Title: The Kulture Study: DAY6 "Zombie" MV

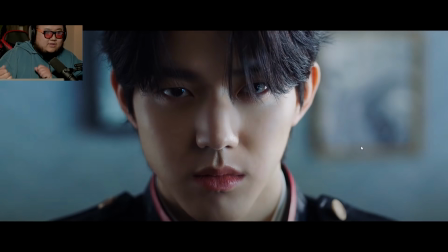[17:44]
So they're changing the lighting on him and they're having the lighting move physically on set and Tolan is just standing still, but it looks like they might be just stop motioning this. Quite possible.
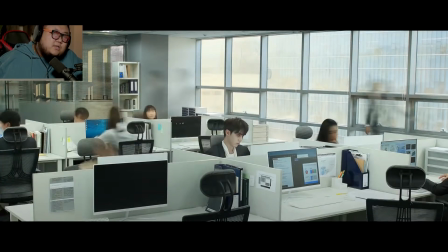[17:58]
It could be stop motion or it could be a frame rate thing.
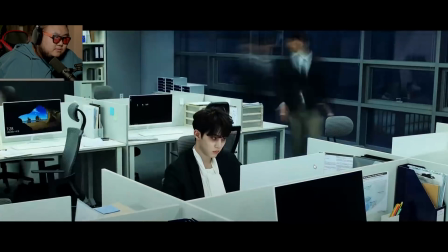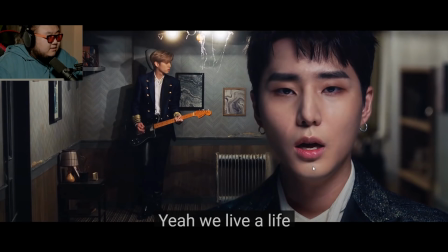[18:13]
Yeah. So again, two different shots. Young K, it's blurred out on his left, and the most obvious telling is just like the entire background is blurred out on the right, but it still looks really, really cool.
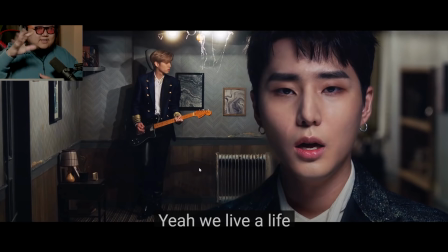[18:29]
It's so jarring to have him right in your face and then having Jay in the back. And I love how like the light's gonna like just start like shifting like this. That's like a very dramatic, again, very horror inspired effect. Like a lot of this, look at like the cobwebs on the chandelier.
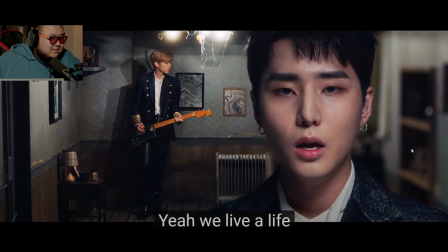[18:46]
Like a lot of this is honestly just very dark movies, like thriller, horror-esque filmmaking styles, but they are making it more emotional.
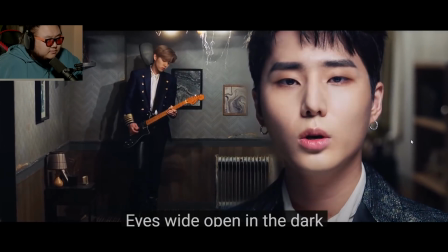[18:59] Live a life 어둠 속에서 눈을 뜬 채로 This
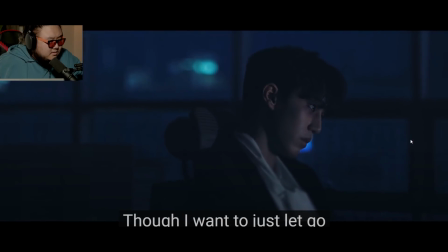[19:07] meaningless life 편히 쉬고 싶어도 꿈꾸고 싶어도
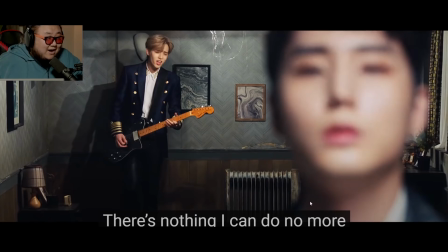[19:14] 아무것도 하지 못해 Now, I'm curious as to how they fucking pulled off this shot.
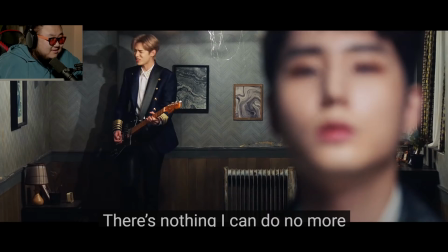[19:19]
This shot might be real. Because, first of all, there's no extra. So, this is what's called a rack focus. It's when you have two different subjects and you focus on one, so the other one's blurred out.
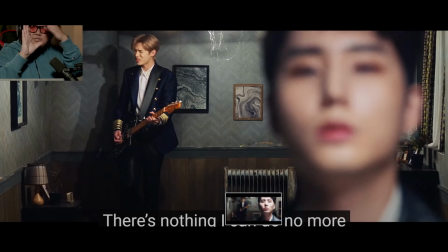[19:33]
And then you turn the focus ring on your lens, which causes you to defocus on your main subject, and then it focuses on the other subject. So, this rack focus, see, like,
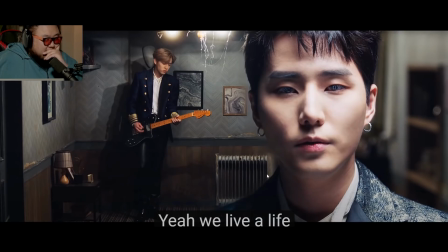[19:45]
okay, if we go back to this shot, again, if you look here, it's all blurred out. If you look here, all blurred out. But then for this rack focus, it's completely different.
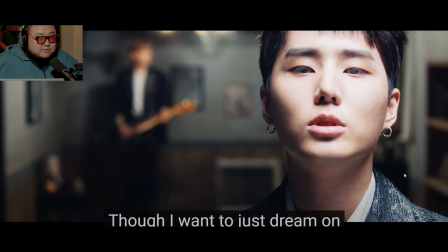[19:55]
First of all, obviously to pull off a rack focus, it's got to be all blurred out. But look how clean the blur is. There's no blur. But then obviously they could have just cut this and then blurred out everything else. But then when you switch to J,
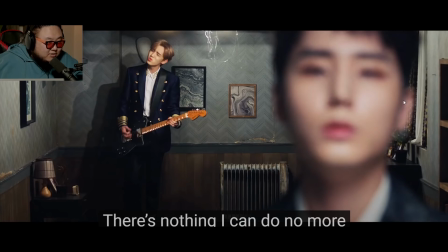[20:13]
like none of the blur, like he's all blurred out, but none of it bleeds into the environment. I'm so curious as to how they pulled this off. None of the environment is blurred out. That was like the big telltale. If you look here, yeah.
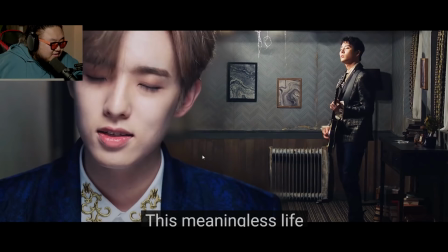[20:28]
See how like they can't cut this cleanly. so they blur out the environment, but they don't do that here.
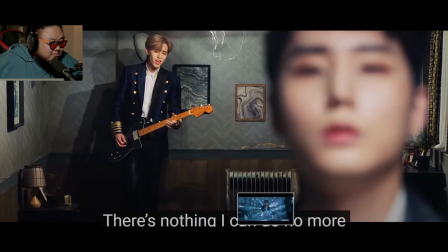[20:35]
How did they pull off this?
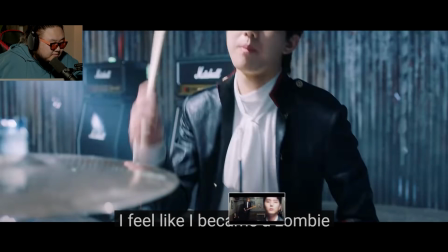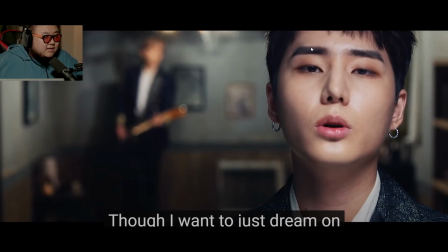[20:43]
It's quite possible that this is the same shot. Like, this is possible to pull off. The reason why they didn't do it, and you might think, well, why didn't, if they can actually pull this off where they're in front of each other, why not film like that? Why go out of their way to like do that?
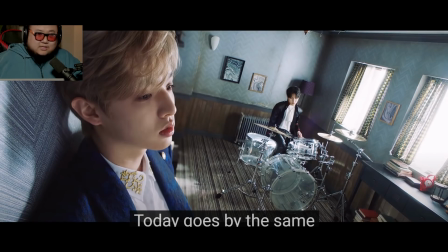[21:00]
Because when you shoot at this angle, it's a little bit more difficult to actually get it all sharp and in frame.
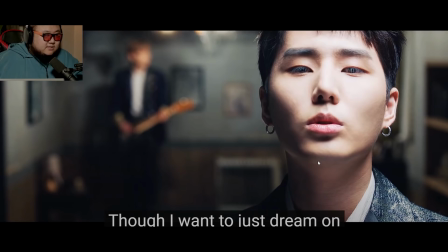[21:08]
But when you shoot head on, it's a lot easier because it's all one plane.